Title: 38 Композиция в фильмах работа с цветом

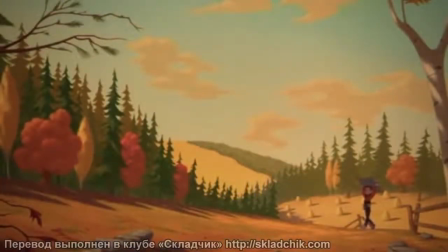4s
Привет, ребята, это Мэтт Корр и курс ControlPaint.com. Одна из важнейших вещей, которые вы сможете узнать во время работы с кино, это работа с цветом. Для начала я воспользуюсь примерами из мультфильма. Так как большинство мультфильмов отличаются интенсивным и хорошо различимым использованием цвета.
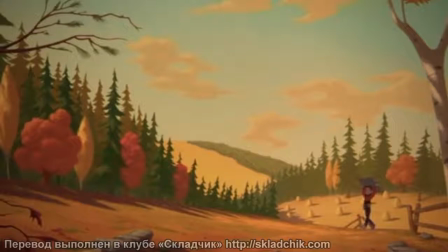21s
Вот, к примеру, мультфильм только начинается, и все идет здорово, цвет отражает это настроение. Но затем, по мере того, как у героев возникают проблемы, цвет тоже меняется, в зависимости от ситуации.
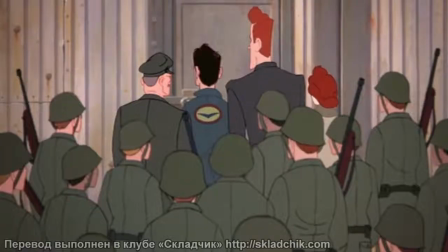32s
Тут серые тона как бы высасывают радость и яркость со сцены.
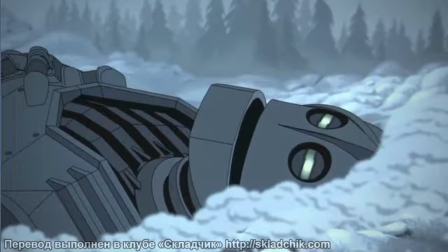36s
И когда наступает самый грустный момент, картинка становится практически полностью серой.
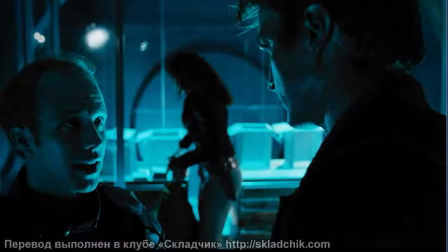41s
Это очень холодный тон, который задает настроение всей сцене. А вот тут используется близкий к серому голубой цвет, но с совершенно и ноль целью. Ярко-голубой цвет, очень живой и светлый, компенсируется темными фигурами.
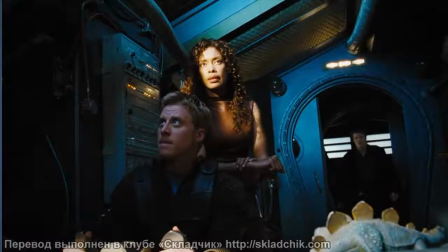57s
А вот на этом изображении к цветовой палитре добавился новый цвет. Холодный голубой цвет оттеняется теплым светло-оранжевым элементом, и это создает хороший центр композиции.
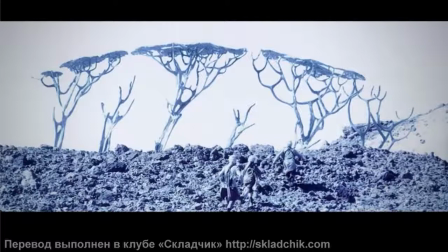69s
Фильмы хороши тем, что порой они используют совершенно нереальные цветовые схемы. Как вы видите, вот тут пленка специально была передержана.
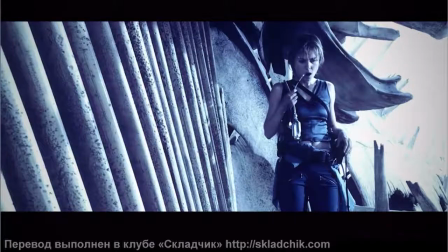76s
Небо совершенно белое, и это создает очень резкий контраст. Эта цветовая схема придает общее ощущение мрачной и пустынной местности.
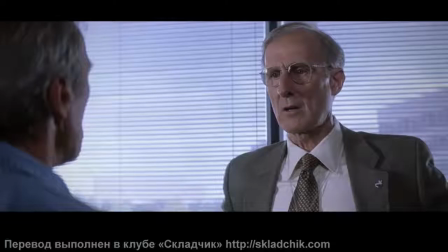87s
Но когда цвет остается нормальным, это будет совершенно будничная сцена За окном естественное освещение, герои тоже освещены естественным образом, на этой сцене нет теней Как вы видите, световые схемы в фильмах могут быть совершенно разными И что если отбросить контент с этих сцен,
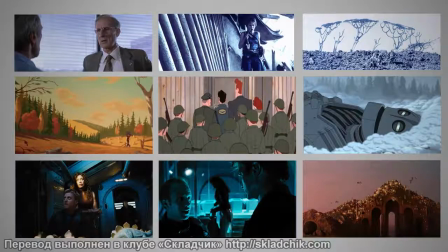104s
так чтобы оставались видны лишь цвета? Так эти сцены будут более полезны для вас, как для иллюстратора
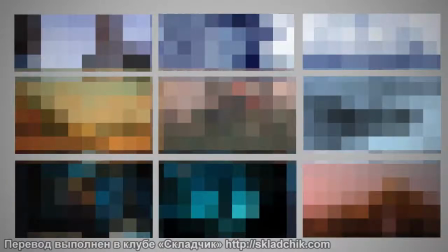113s
Так вы сможете почувствовать общее настроение сцены Так вы сможете понять, какую эмоцию передает свет, и вас не будут отвлекать другие элементы сцены. Давайте обработаем наши стоп-кадры. Это легко сделать при помощи Photoshop. Для этого есть два способа.
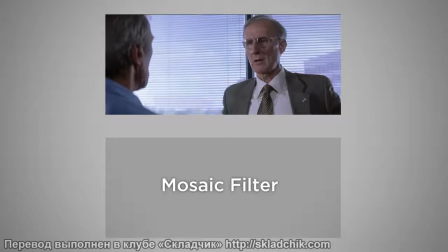133s
Первый способ – это фильтр мозаика. Мозаик. Его можно найти в меню «Фильтр» под категорией «Pixelate» – «Пикселизация». Есть несколько настроек, но общий смысл в том, что Photoshop усредняет цвета и упрощает палитру.
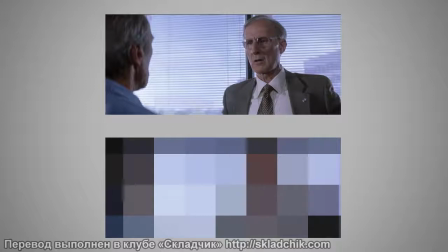151s
Если вам не нравится фильтр мозаика, вы можете попробовать другой фильтр, который называется витражное стекло.
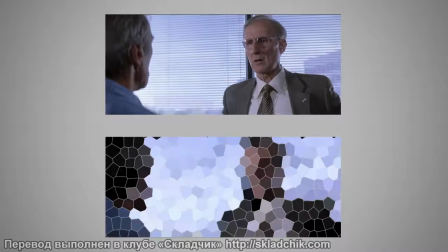157s
Stained Glass. Давайте посмотрим. Оно очень похоже на мозаику, правда формы не такие прямоугольные.
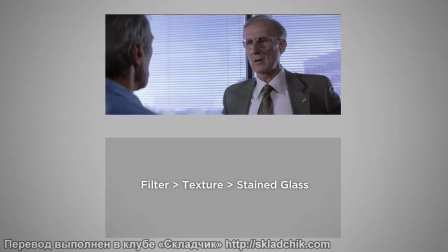165s
Чтобы задать эту опцию, выберите Filter Texture Stained Glass. Как я говорил раньше, на производство фильмов уходит очень много времени и сил.
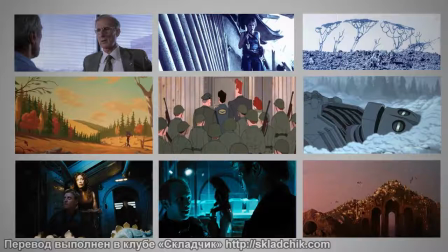173s
Поэтому цвета в итоге подбираются очень тщательно. И вы можете использовать эти кадры как подсказки для своих собственных работ. Как только вы уберете с изображения контекст, у вас останется лишь цвет, простой и незамутненный.
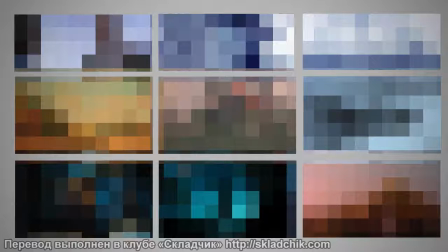187s
И от вас зависит, как использовать его в вашей собственной работе. Возьмите стоп-кадры, которые вы сделали, и превратите их в цветовые палитры. Пробуйте. Удачи и спасибо за внимание.